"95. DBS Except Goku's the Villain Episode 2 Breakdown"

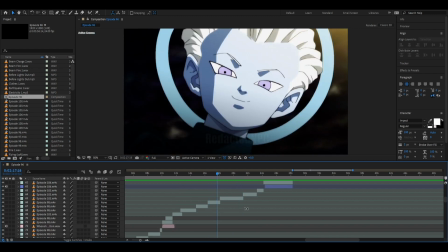(16:49)
I did my best in this upcoming part to make Universe 7 look as villainous as possible so that Jiren, by comparison, looks as heroic as possible.
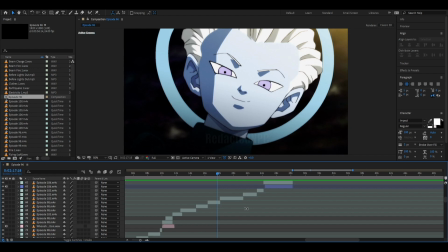(17:01)
This is a brutal all-out war where an unimaginable amount of people are going to be erased. You'll also notice the music change here. I actually wanted to use the second song throughout the entire episode,
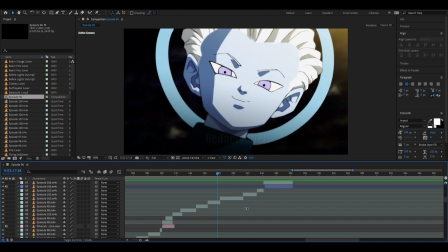(17:16)
but it moved too quickly, and it didn't have the right speed for the story I wanted to tell early on. However, again, I didn't go and get that original song, so we're gonna hear something probably real interesting.
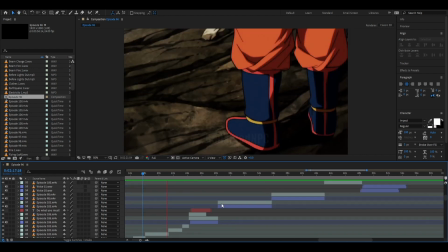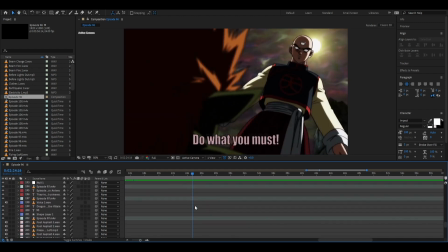(17:39)
Yeah. I'm just going to go, what I'll do, alright, editing, redacted, you're up, I'm going to just play this like normal, for me, and when it comes time to edit, I'll just edit in the actual video with the actual music instead.
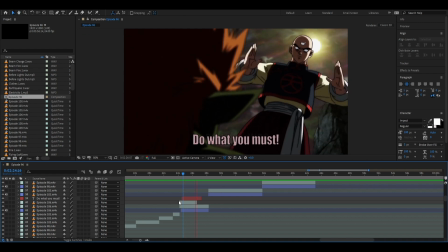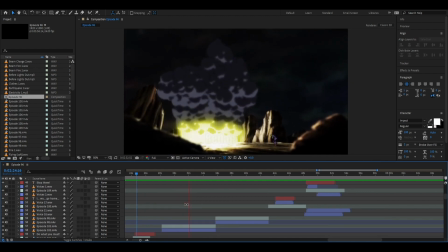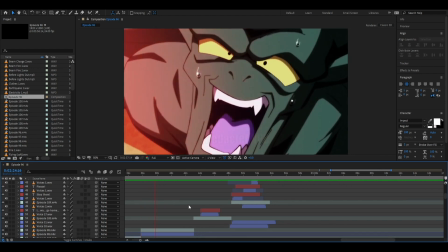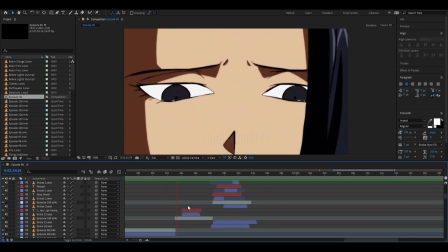This voice here, hopefully future me did a really good job of editing. You won't even notice when I've paused and when I've unpaused. But regardless, this is Mirko-chan from the anime of the same name.
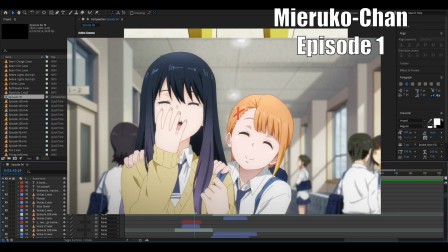(18:39)
I was making this around the same time that anime was coming out, and I decided to save it because just like ReZero and Attack on Titan, it has a lot of good, clear voices, where there's no other background sound or music going on. Even better, it has a lot of female voices, which Dragon Ball doesn't have a lot of women. Yeah, Dragon Ball doesn't have a lot of women who talk a lot, a wide cast of women. It has Bulma, she talks a ton. It has Chi-Chi, it has Android 18. I'm struggling to think of other, Videl is there for a bit. Well, that's about it.
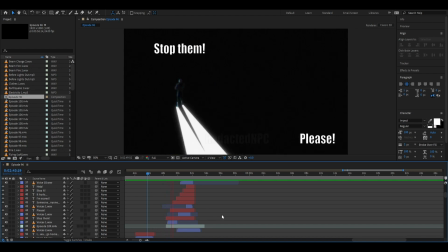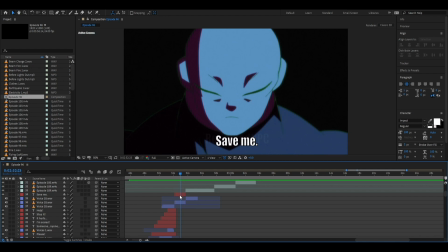(19:27)
This voice, again, is meant to be Kale, but I use Nami's voice from One Piece because I feel like a lot of people, a lot of you weebs, actually know the word for save me, Daskete.
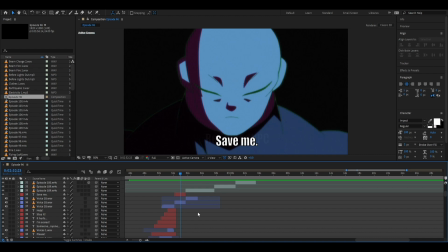(19:42)
So, at least I feel that way because I actually know it, and it's not like I was I'm not going out of my way to learn Japanese, so. So I wanted one where someone actually said, save me.
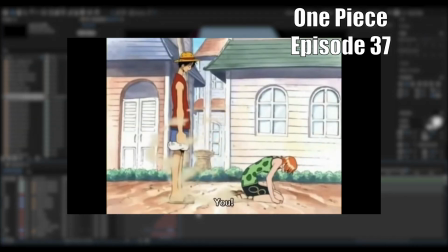(19:55)
But I didn't know anywhere else that people actually said it.
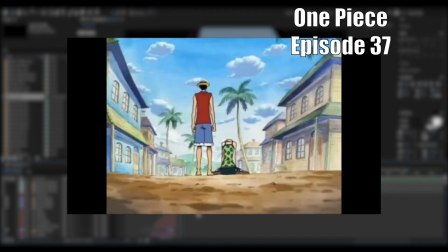(20:00)
I just remembered in One Piece when Nami begged Luffy to save her village from Arlong.
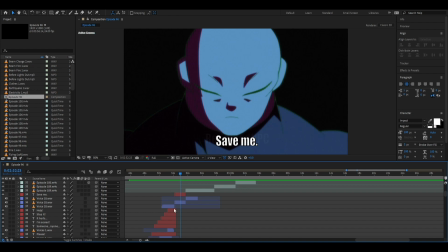(20:08)
Now that someone is begging for help, all these cries for help, now, finally, the hero can arrive to save the day. The music becomes much more triumphant. Also, it sucks that you guys don't get to hear what I'm hearing.
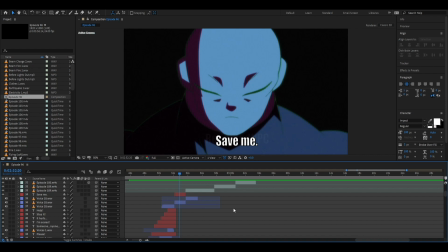(20:24)
I'm just hearing all the hard work I put in with the voice lines and the sound effects without the music. It's kind of interesting to go back and hear this without anything, but unfortunately for you guys, I try too hard, so you're going to hear the edited version where everything is correct.
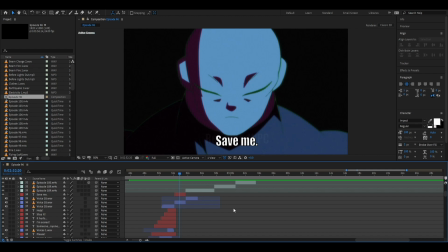(20:41)
Unless, of course, I end up deciding not to do that, in which case, I just made a fool of myself.
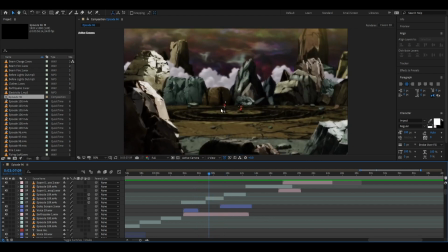(21:06)
Few things. One, you notice the ground is already scuffed up. I took these sections of videos from when Jiren and Goku already were going all out fighting one another.
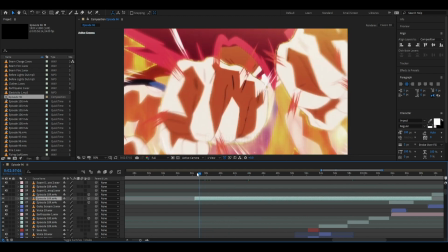(21:19)
Let's see if I can show you. Yeah, they were fighting and then the ground was getting all messed up because of it.
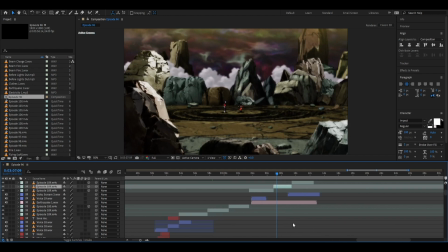(21:30)
One thing that you'll notice is that this is after Goku already turned Super Saiyan Blue, then powered down, then powered back up. That didn't really make much sense to me, so I did my best to cut it out and make it look as it does now.
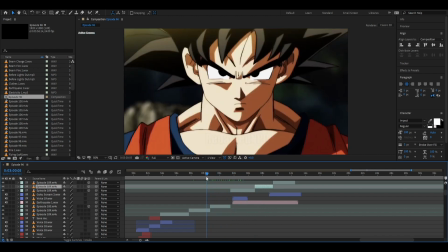(21:47)
I had wanted to use a part where Goku was up high and then he jumps down,
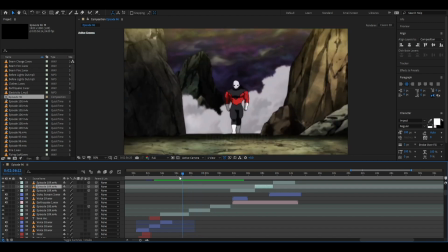(21:54)
because he's just watching the battle and he's like, no, I see, I'm keeping my eyes on the prize. I see the big strong over there. I'm gonna go fight him. But I think he was Super Saiyan Blue, then he powered down, then he jumped down, then he powered back up. It didn't make much sense.
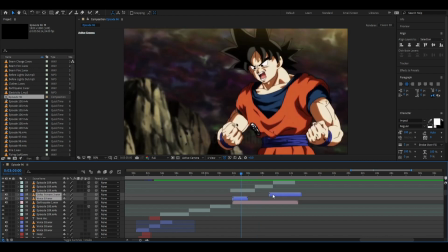(22:09)
You'll also notice that these two screams are my Wilhelm screams for Goku. I use them a lot in my early ones because these were the only two screams I had for Goku.
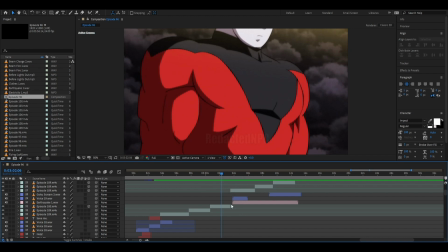(22:23)
Take a listen to them. You'll notice them a lot.
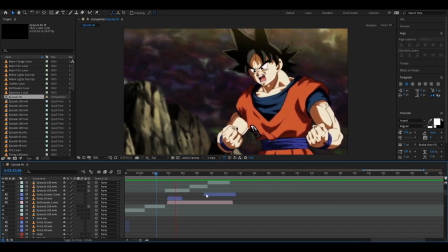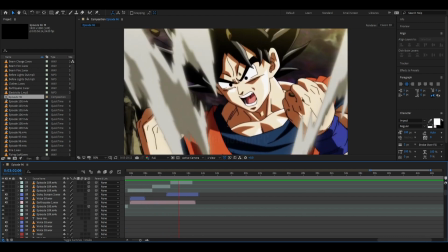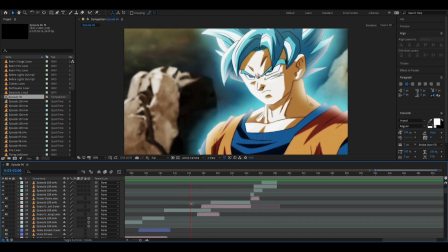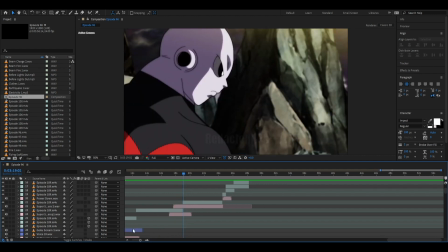(22:42)
Actually, now that I think about it, I think this was actually a new scream.
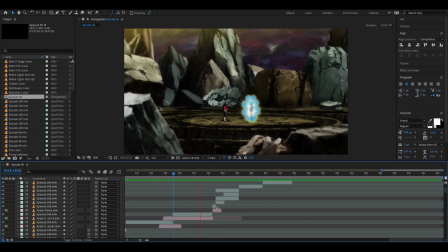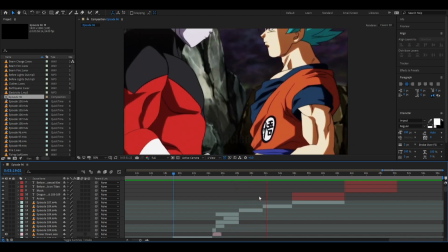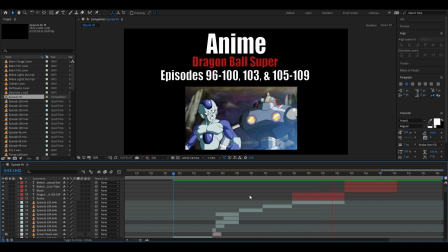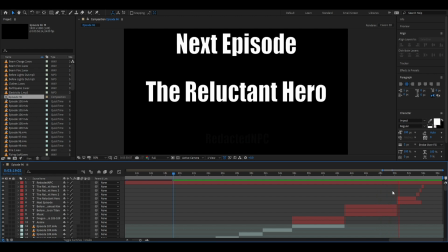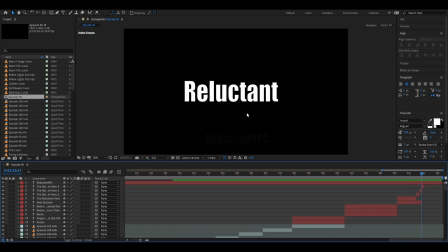(23:22)
I allowed reluctant to be the last word to disappear here because I really wanted to drive home. Jiren doesn't want to do this. He doesn't want to fight. I would have liked if I could have had the post-credit scene from episode 1 at this point,
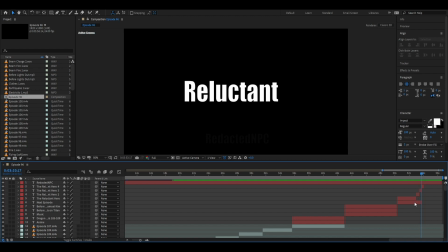(23:42)
but I didn't want to delete the first episode and re-upload it, so I left it as is. And that's it. That's everything that I wanted to talk about for this. I don't really have anything more to say.
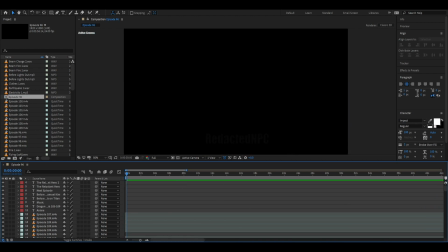(23:56)
I'll go through and draw the thumbnail. Let's take a look at my time. Currently I'm at 23 minutes. We did it. We finally got it under an hour. Woo! Hooray! So I'll go through, I'll edit this out, and then I'm still working on...
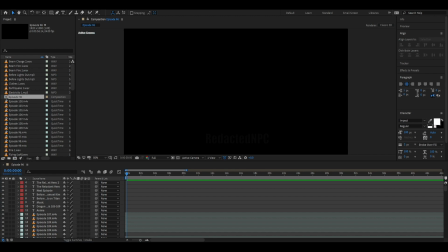(24:15)
Well, actually I'm not really... Vegeta speedruns the Buu Saga. I haven't made any progress on that. I'm still about halfway through done adding the voice lines, and I still need to add the post credits, but I'm trying to make these videos first so that when I put out Vegeta speedruns the Buu Saga,
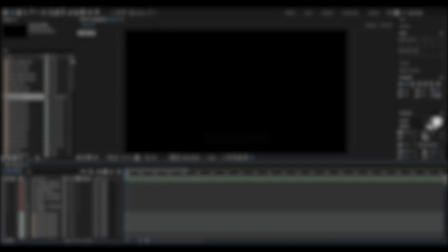(24:35)
I can have the episode breakdown for that come out at the same time. That's about it. Thank you for joining me. I'm going to go edit this. Have a good one.